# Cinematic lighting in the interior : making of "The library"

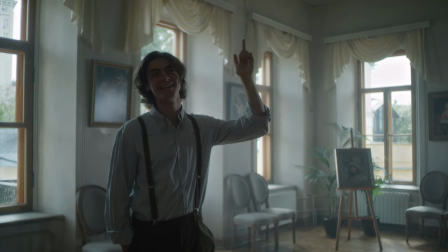For creating the cinematic look of your project, you should have at least an interesting location.
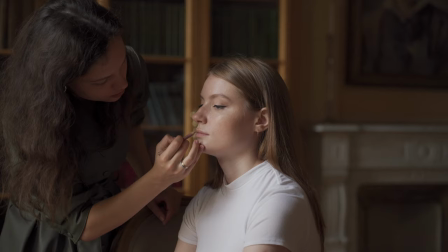With this task, I started making the library project.
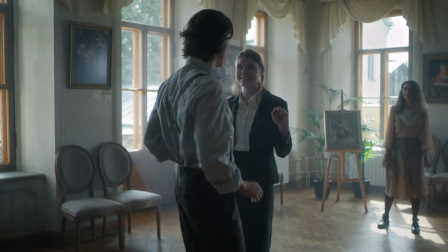I searched for an interesting and beautiful place that can motivate me on creating the story.
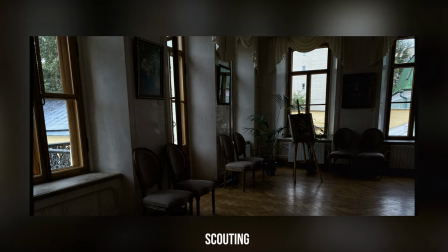On the stage of the scouting process,
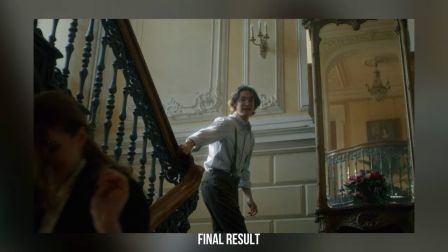I visited this place and took a few pictures in order to understand how this place looks in the frame.
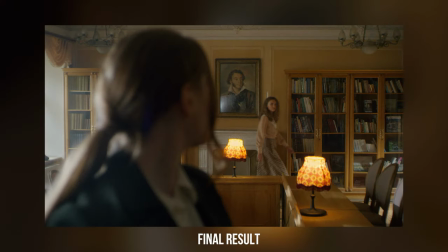And I liked it. Based on the location, my wife used Pinterest for making the reference base, costumes and mood of the place.
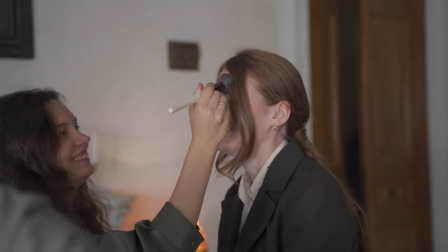We planned the set design. And then I came up with a little story.
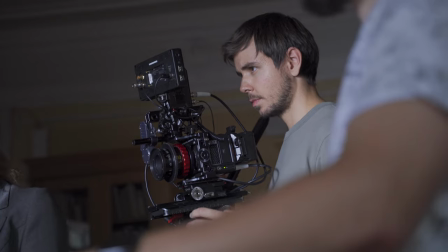I could shoot all as it is, but I needed props and costumes. I shoot the color gamma for my project.
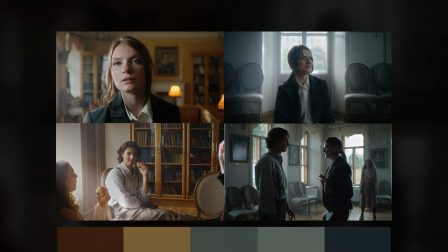It was harmony of combination of brown, orange and dark green. These are not bright and mattely colors, just what I was looking for.
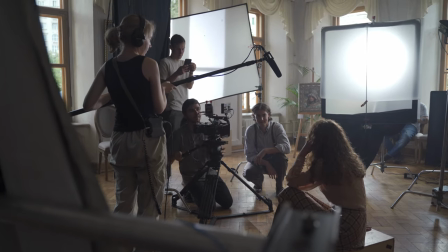Since all these look quite good in the frame, working with color feeling of the scene is quite important part of pre-production,
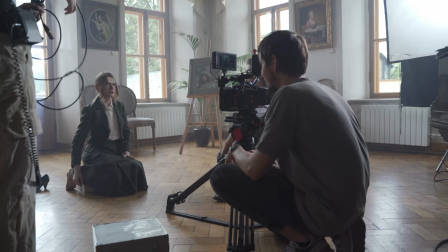because if I didn't control it, scouted colors combination in the frame would look sloppy and ugly.
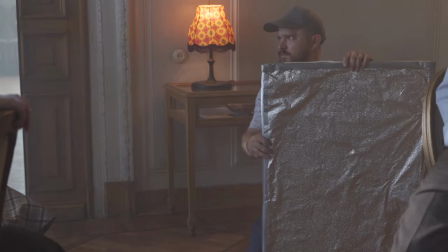As the props feeling, I took a few floor warm lamps. Did you watch the crown?
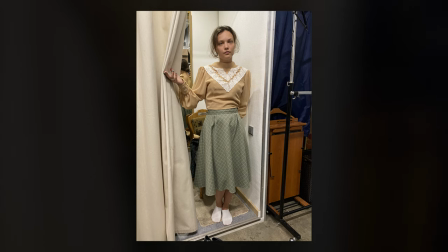I took several reference shots from it for my project. I rented the costumes and props.
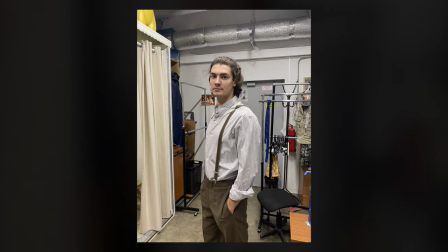How much it all cost, I will tell you in the end of this video.
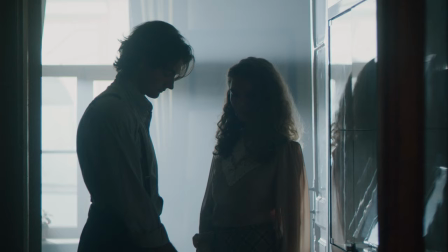I wanted to use not contrast, not sharp cinema lens for my project.
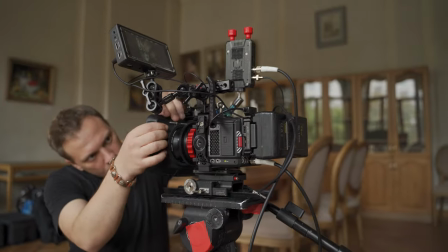I chose not expensive Cookie Pancro classic. It helped me to achieve a vintage look, vignette, whole bokeh, glow in the highlight area.
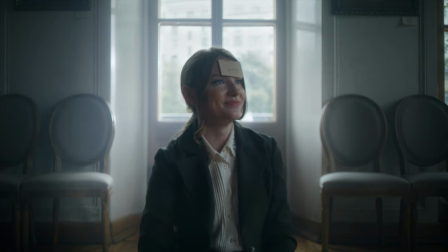All these are the effect of classic lens.
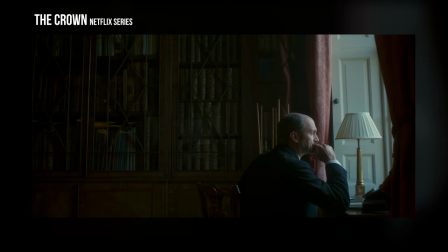The house and modified version of Punkru was used in the Crown and Chernobyl Netflix series.
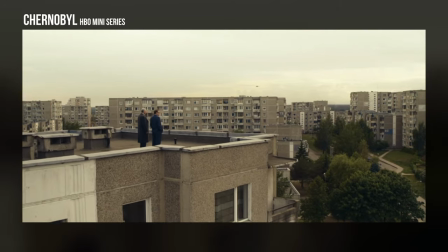The glass of the new and old lens version is the same.
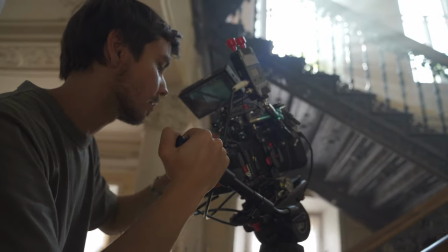Since I use a cinema lens with PL mount, I choose Komodo for this project.
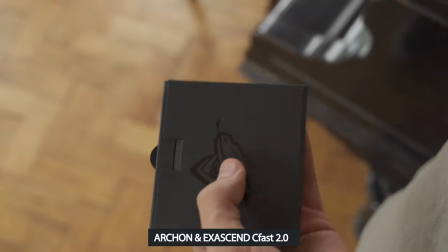I rented this camera and lens. For comfortable and safe recording 6K raw material I used Argent Cifas 2.
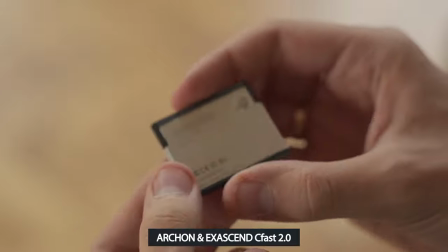I borrowed little than I used on familiar brands of memory card.
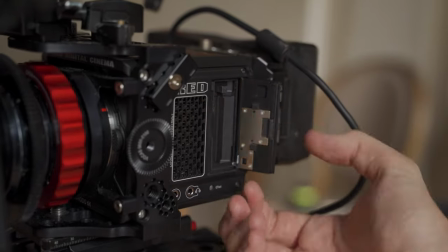With access and card, I work all my DP career on the big project and this card I trust more of all.
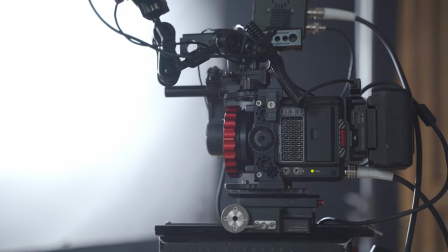I'm not worried about safety of material with it. The Archen is quite fast card.
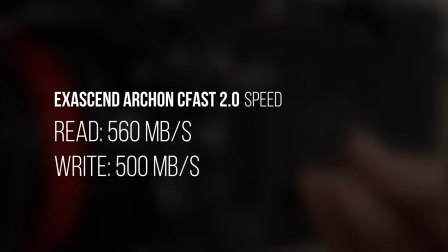This bit allowed me to use recording raw material with 6K.
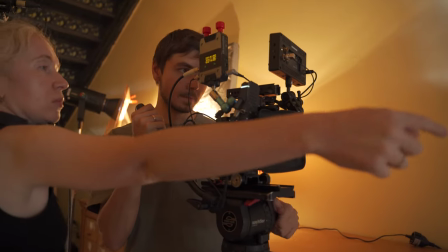Since I don't track dialogues, I took the 512GB card, which is more than enough for me to work for all day.
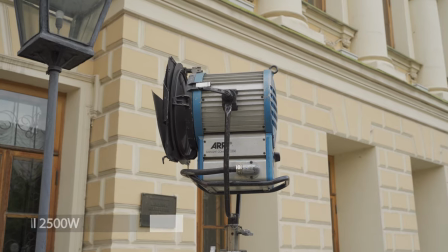I had 4 light sources. I know that you don't light, knowing that sometimes I use expensive gear, but don't worry,
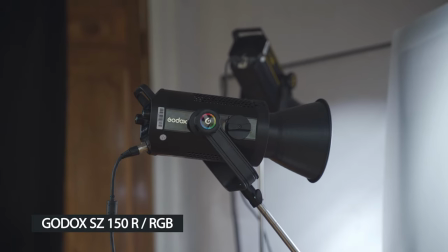RE can be changed to any LED sources with 600W of power of light.
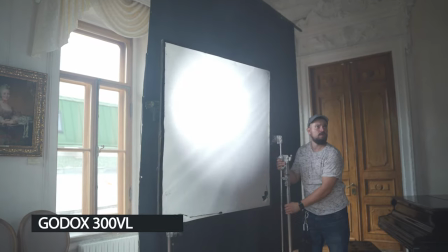Gotox helped me to make side light on the middle shots and intensify warm light of practical light.
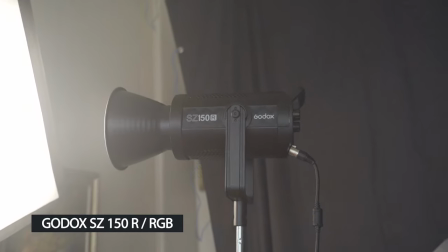This model has very cool option of change color temperature and
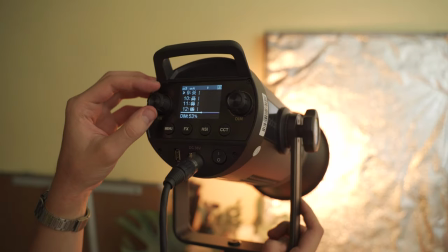color intensify and sometimes I can use it like a warm light or cold light too.
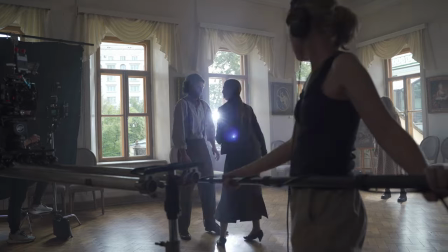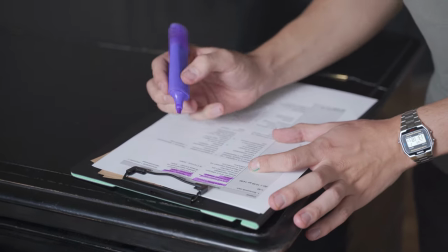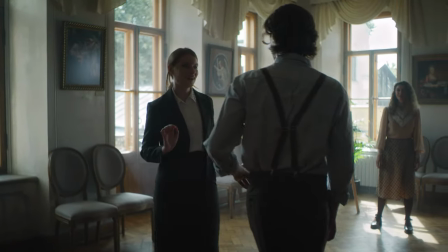I can't say that light plays a key role for volume image here, unlike the shadows.
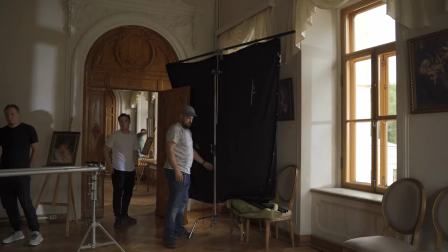Natural and smooth light from the window looks quite well,
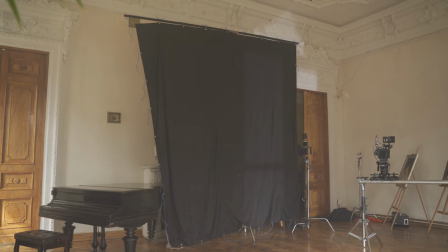but the natural light bounce from white walls and fill all space to extra light and image looks quite flat.
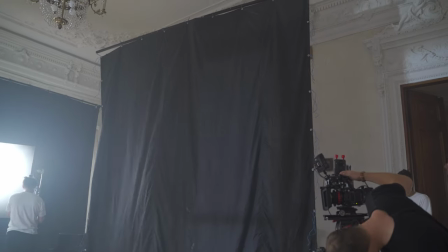We block it all balanced light from the walls. I used black fabric for negative fill from the camera side in almost every scene.
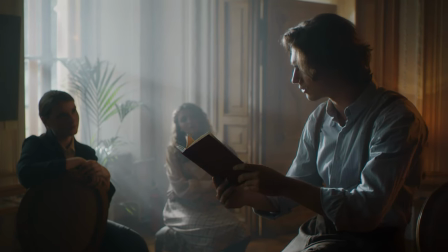Powerful area works as a backlight here and you can see beams of light because we added smoke.
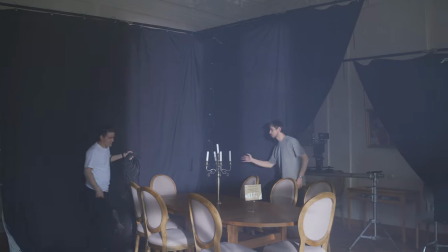It was a haze machine with little glycerin smoke. Haze is very useful for volumetric image.
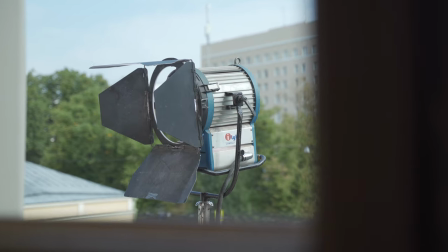In this case, the light looks more volumetric. We use this everywhere.
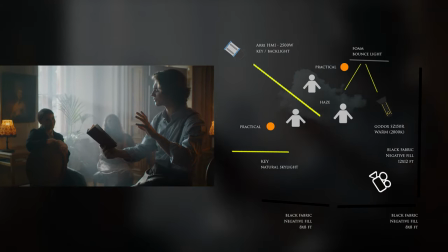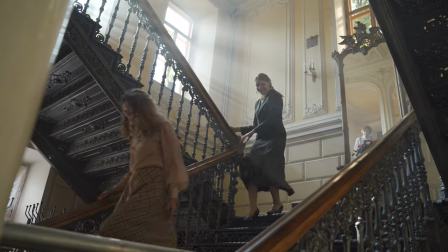Sometimes we were lucky and we caught the sun. It was here and here.
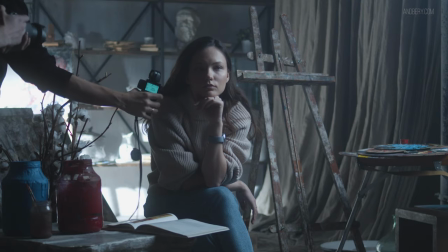Let me remind that I have a cool lighting and set design course, in which you can take a shot no worse than mine.
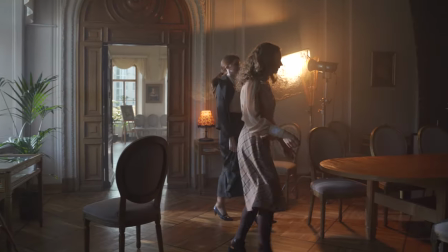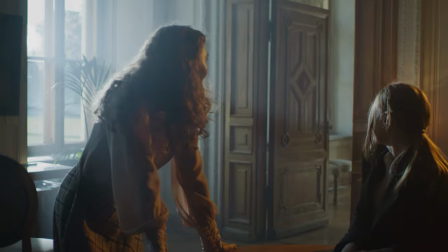As you can see, the shadows of this scene is quite deep just because I used negative fill from the camera side, again.
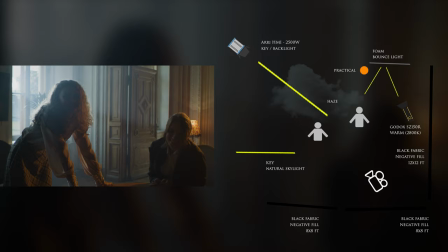Ari in this scene works a key light from the window, you can see all power of light in the beams.
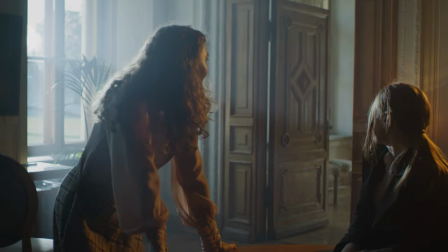Also, I used Gotox as backlight on the character. I set the temperature of this light the same warm as the floor lamps.
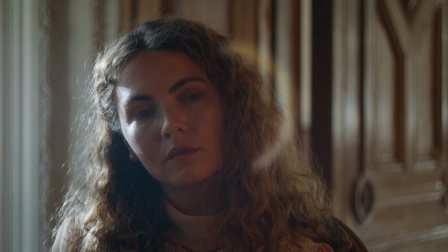Gotox helped me intensify practical light.
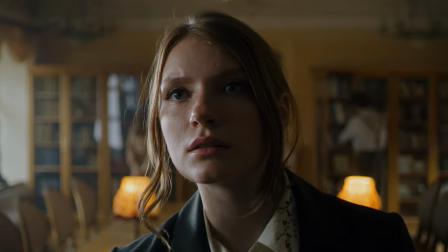In this scene, you can see the side key light from the Godox 300VL, small backlight from Auri,
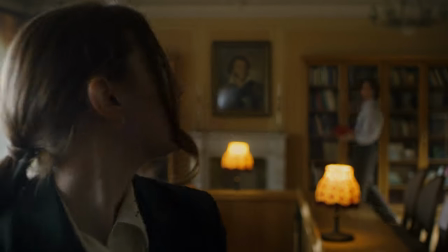background fill light from the other Godox, and practical light from floor lamps.
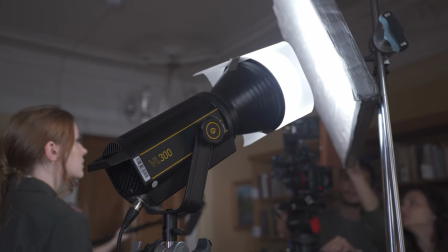As I made the close-up shot, I need soft light on the character's face. A hard light will be sharp and not lovely on the female face.
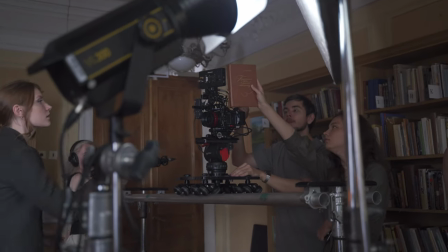I use bounce light with foam board for this.
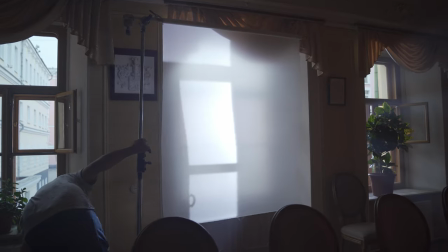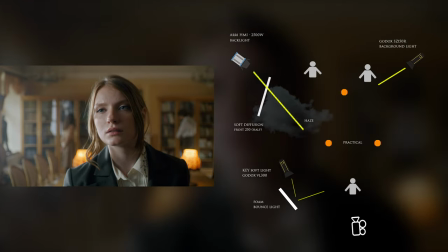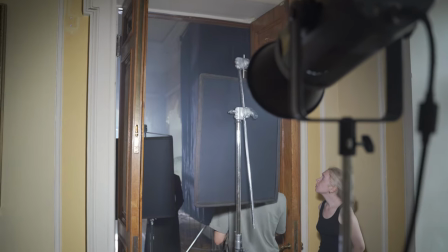Many people wonder how much this project cost. The budget of this project was about two thousand dollars.
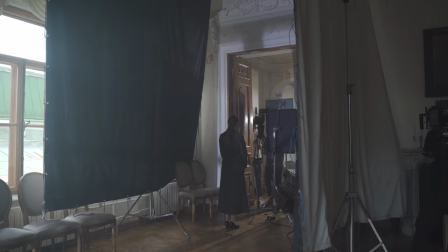I took rent all that you saw in the backstage except Kodak slide.